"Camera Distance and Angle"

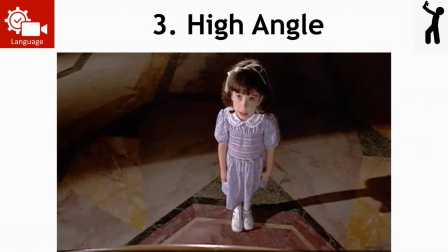[20:26]
And so it's filming her from this high angle, looking down at her to make her seem like she kind of doesn't fit in this big, scary library. And she's out of place kind of because she's so small and cute and vulnerable, and her wee costume and her wee bow make her seem like too young to be there.
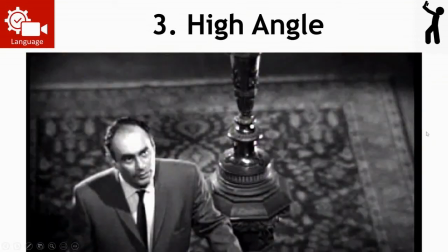[20:42]
And so the high angle shot kind of adds to that meaning. Another one from Psycho, poor Detective Arbogast going up the stairs, and he's being shot from a high angle shot because he is actually in quite a lot of danger going up the stairs in Norman Bates' house.
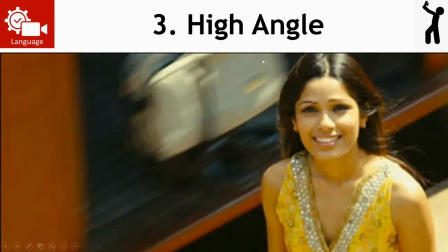[20:59]
And another example from Slumdog Millionaire, she's vulnerable too. So these high angles make the character seem smaller or vulnerable.
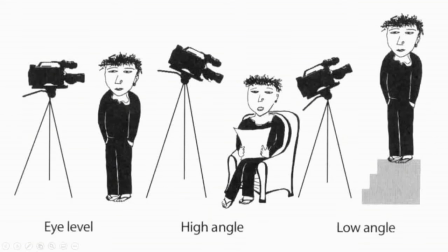[21:08]
And there's a nice little drawing. Eye level, straight on, high angle, camera's up high, looking down, low angle, camera's down low, looking up.
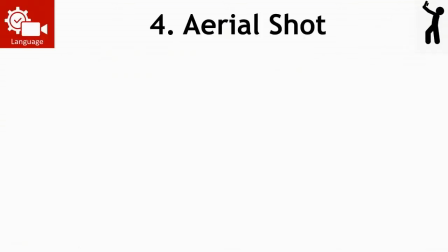[21:17]
Right, moving on from the sort of high and low angles,
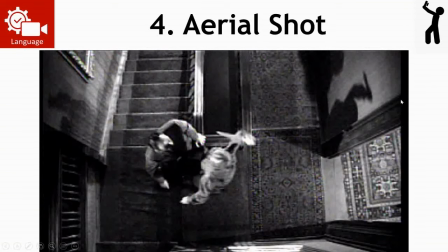[21:21]
aerial shots are very similar to a high angle, but they're from right above, and they're sometimes called a bird's eye view or a God's eye view shot.
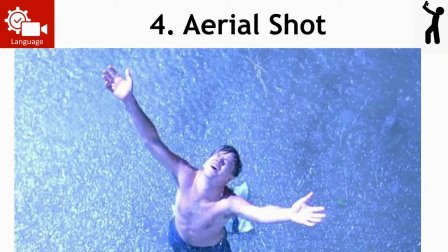[21:29]
You can call them either. I call them aerial shots, like the camera is right above the subject.
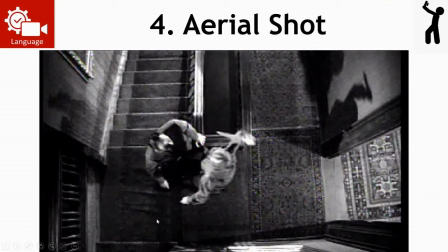[21:34]
And this is actually just from soon after that high angle I just showed you of the detective walking up the stairs. This is when he gets to the top of the stairs, the camera comes right above them and looks down with this bird's eye view or aerial shot of this person coming out of the bedroom with a knife attacking him. And it makes us, the audience, feel like we can see it all.
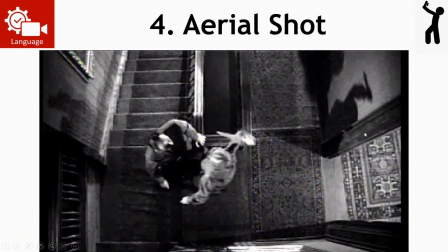[21:52]
And it makes us feel like all seeing, like almost that's why people call it a God's eye view, because you can see it all. But it also does create the sense of the people below us, like kind of being like ants or, you know, things that you're studying, you're looking down upon them.
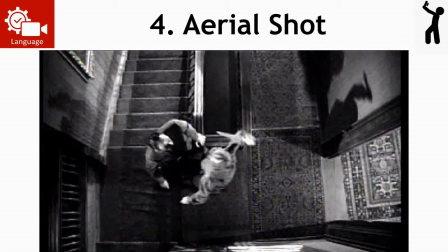[22:07]
So it can create this sense of vulnerability sometimes, or it can create the sense that we as the audience are like more powerful than the subjects. So we can understand more about what's going on than anyone else in it because we are like God's eye view looking down.
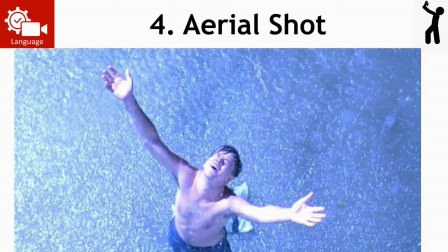[22:22]
And there's one from the Shawshank Redemption. He's just escaped from prison. That's a spoiler. But this is a famous shot looking down on him, and we as the audience are placed in this sort of more powerful position looking down upon him.
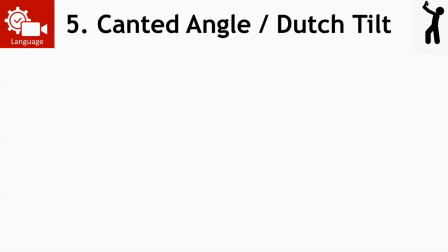[22:35]
The next angle is the canted angle shot or the Dutch tilt, and this one is a really interesting shot. It's one of my favorites. Please use them in your own films. It's where you basically put the camera sort of on a tilt or on its side a wee bit, and therefore like the horizon isn't straight anymore.
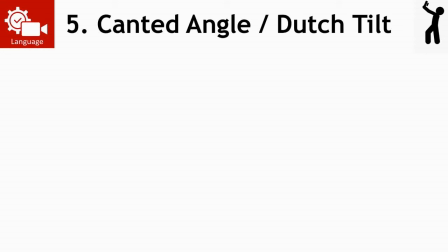[22:54]
So if you think about most times you're filming, it's like straight on. It might even be on a tripod, so it's properly straight on. And if you just tilted the camera to the left or right, that creates what we call a Dutch tilt or a canted angle.
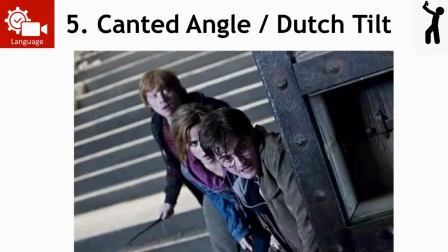[23:08]
So here's one. And like I said, the horizon isn't straight anymore. So behind Ron there is some steps, and they should obviously be straight going up. But because the camera's tilted, you can see they're going up at the sort of angle, and the door that Harry's leaning against is not going straight up. So you can tell that it's because of this tilted camera.
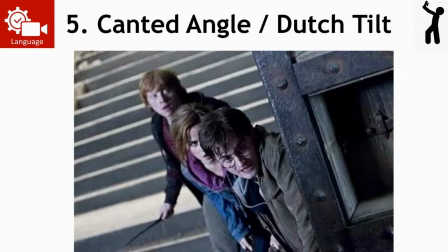[23:27]
And what's interesting about that then is that these kind of shots suggest to us that everything isn't normal, everything isn't okay. So it creates this disruption or a sense of unease or uncertainty or disorder, right?
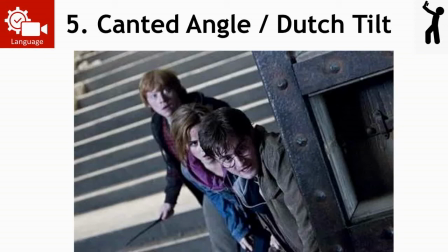[23:41]
Or chaos even. So this is obviously during a bit in Harry Potter where everything's not great, you know, it's not all happy eating Mrs. Weasley's pancakes or whatever you do. This is like a scary bit in Harry Potter because you can tell by their facial expressions and like they're in the middle of doing something serious.
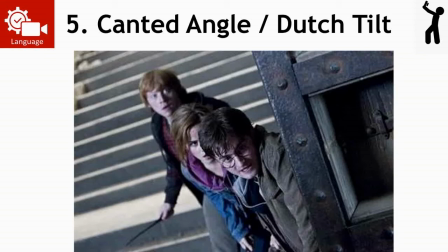[23:57]
But also because of the canted angle, it creates a sense that something bad's happening or something out of the normal is happening.
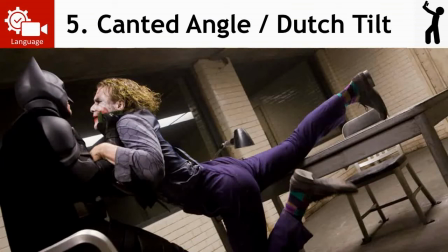[24:04]
And this one from The Dark Knight. And this one's important because if you've seen The Dark Knight, you know that Batman rarely gets rattled and rarely gets stressed out. He's very calm as he's dealing with baddies. But the Joker gets right under his skin and Batman lashes out like he doesn't normally, and he grabs the Joker off the chair and he goes to be violent with him.
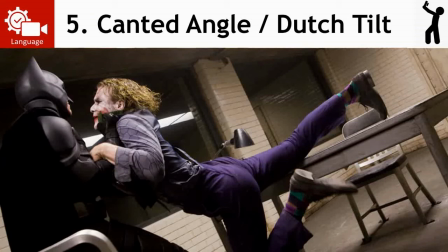[24:24]
And the director cleverly uses this canted angle shot. You can see, look, the floor is slanted up.